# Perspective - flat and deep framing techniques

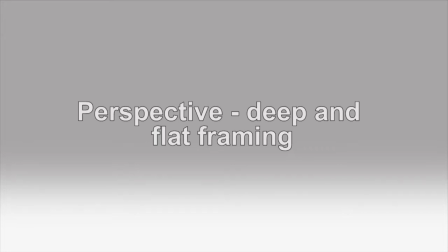6s
When planning out your ideas for shooting, one consideration for your shot choice will be the camera angles that you choose.
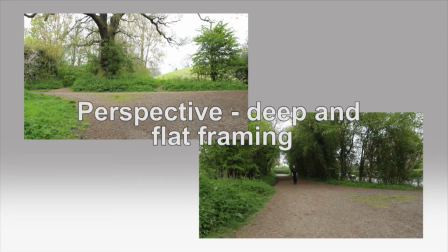15s
The obvious ones, like a high angle, straight angle, or low angle, are things that I don't really want to cover here, as they're a little self-explanatory. What I'll focus on instead is the more specific area of perspective,
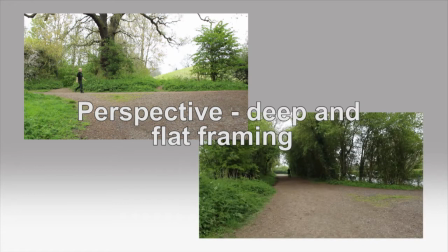30s
with a particular emphasis on what is known as deep framing and flat framing. And in this tutorial, I'd like to examine what they look like, how they work, and the implications that using each technique can have on how your scenes play out.
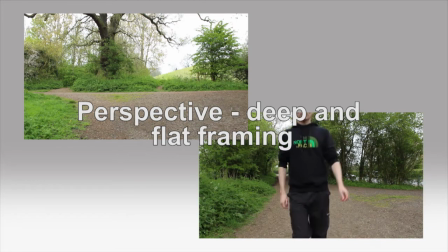48s
First, let's examine what we mean by deep and flat framing by looking at some examples of both.
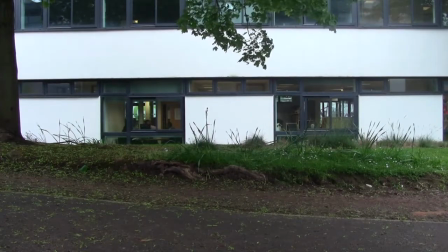56s
Here is a shot of a typical office building that has been composed using flat framing techniques.
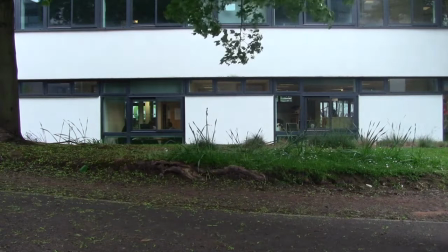63s
This type of framing technique emphasises composition on the Y and X axis.
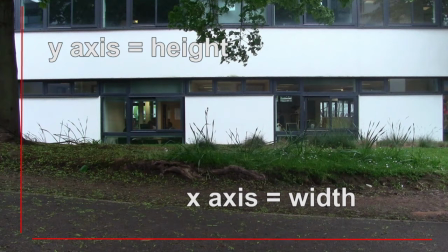71s
It's essentially a 2D perspective of the world, and we don't get any sense of depth on the Z axis.
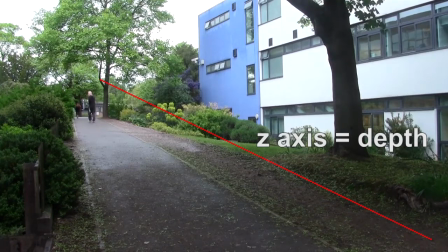80s
However, if we look at this shot of the same building, which has been composed using deep framing techniques, the change in depth is startling. The width and height axis have now been sidelined in favour of a composition that emphasises depth on the Z axis.
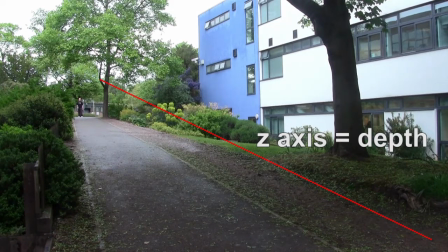98s
The depth of the Z axis draws our eyes into the distance and the depth of the frame, whereas the flat frame version of the building did not allow for this.
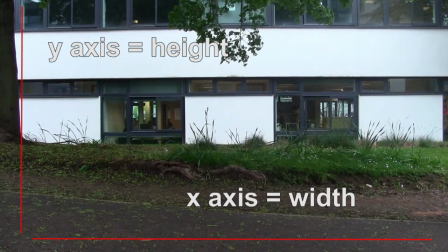110s
Instead, it encouraged our eyes to look left and right and up and down, and it did not encourage our eyes to be drawn into depth, as there was no sense of a Z axis.
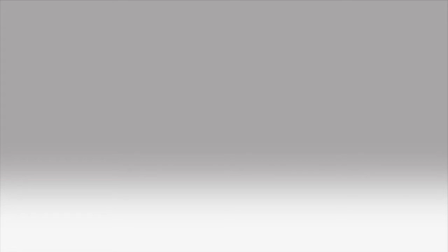122s
When it comes to flat and deep framing, it's worth knowing some of the technical terms that can come into play.
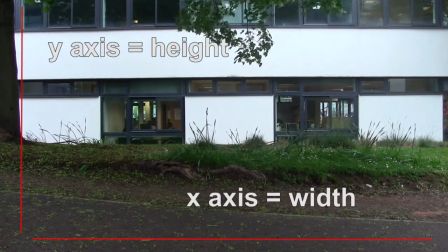128s
Flat framing, such as this for example, is known as a 0-point perspective in graphic design terms.
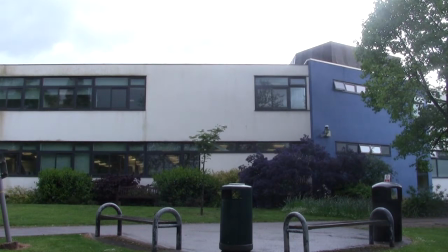136s
Framing such as this, however, which has some Z-axis depth, would be classed as a 1-point perspective. The building facing us looks flat. However, the adjacent block coming off on the right adds 1 point of perspective.
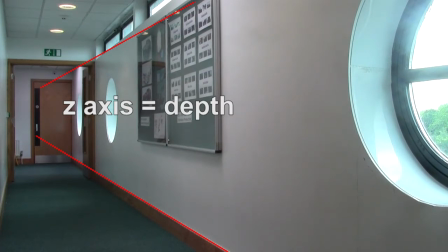152s
This interior shot would also be classed as a 1-point perspective. The end of the corridor looks flat. However, the wall adds 1 point of Z depth perspective to the shot.
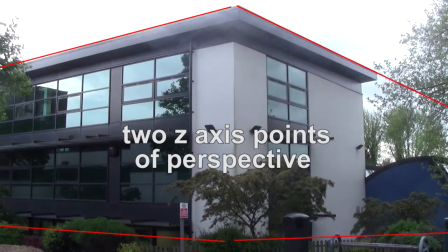166s
This exterior shot of a building would be classed as a 2-point perspective, as it has 2 Z-axis points of perspective running from each side of the apex of the building.
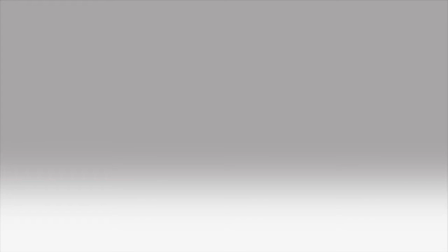180s
Let's now put some of these perspective techniques into practice and see what effect they have on a character and the environment we find them in.
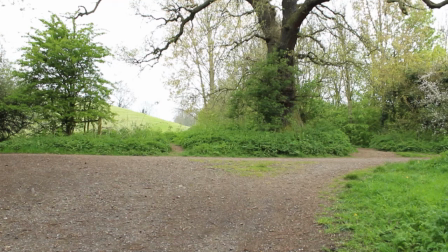188s
We'll use a simple sequence of someone journeying to work on foot. In the flat-framed example, there's no sense of depth to the world. The audience can't fully judge how far away the hill in the background is, nor how steep the gravelled slope is in front of them.
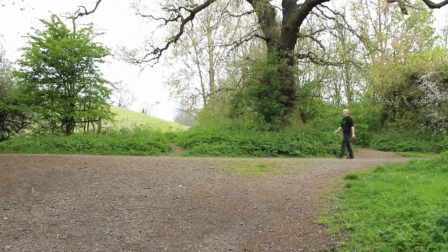207s
The character, who walks in an exact x-axis direction, helps to emphasise this sense of flatness, and his movements across the screen from left to right help to enforce the sense of a flattened out world.
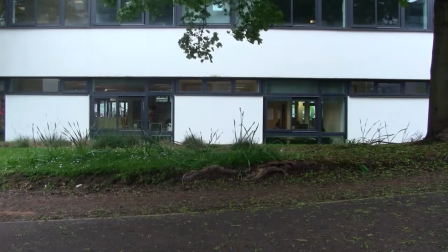221s
It's an interesting visual technique, and often is used by directors to create a sense of a slightly enclosed world in which the characters are existing.
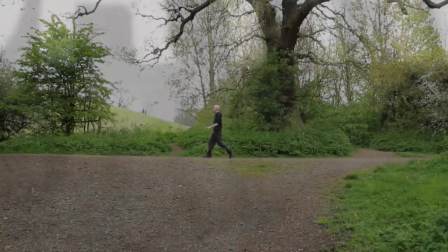230s
It feels slightly unreal to our eyes,
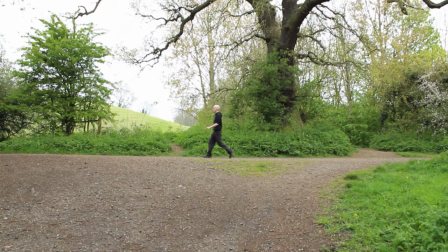234s
and the simple reason for this is that it is a, essentially, 2D flat image. If we were at the location ourselves and looking at it with our own eyes, we would see the depth in the location, as our visual perception sees the world in 3D.
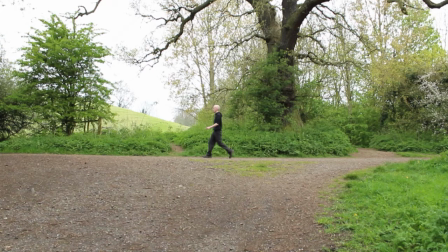253s
It goes without saying that shooting in 3D aims to combat this. However, I've yet to see this done convincingly.
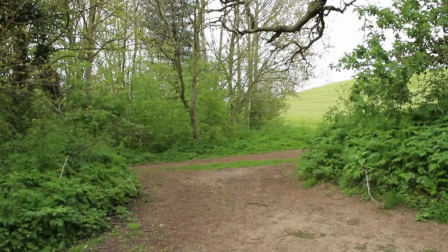266s
The same journey again looks very different when using deep framing techniques. The sense of depth is now more noticeable to the audience.
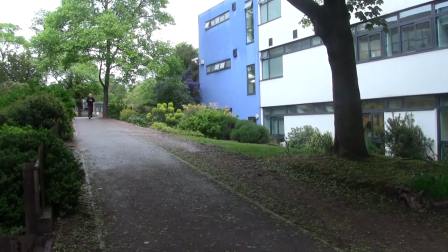275s
And indeed, the character's forward motion on the Z-axis encourages this sense of depth perception. As the audience gets a greater sense of depth to the frame, it naturally feels slightly more realistic to them, for the simple reason, as noted earlier, that we're used to seeing the world in 3 dimensions.
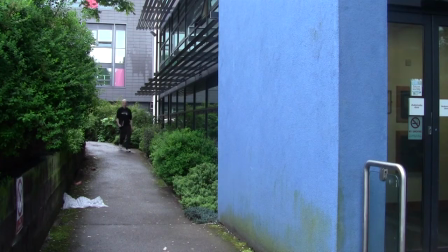295s
Therefore, any composition that encourages this feeling will feel more realistic to us. It must be said though that these definitions are not an absolute,
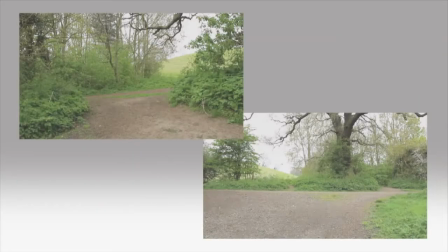306s
as there are many other factors that can come into play that determine how realistic a scene is or isn't, and perspective is only one of them.
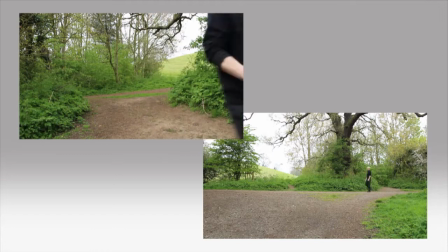315s
As ever, the choice of flat and deep framing comes down to knowing your material
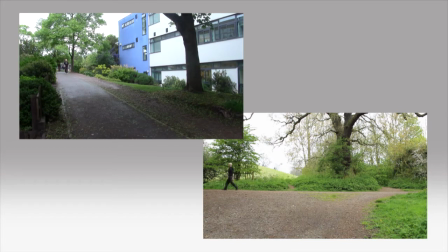320s
and understanding how you want your audience to see the world that you're presenting to them.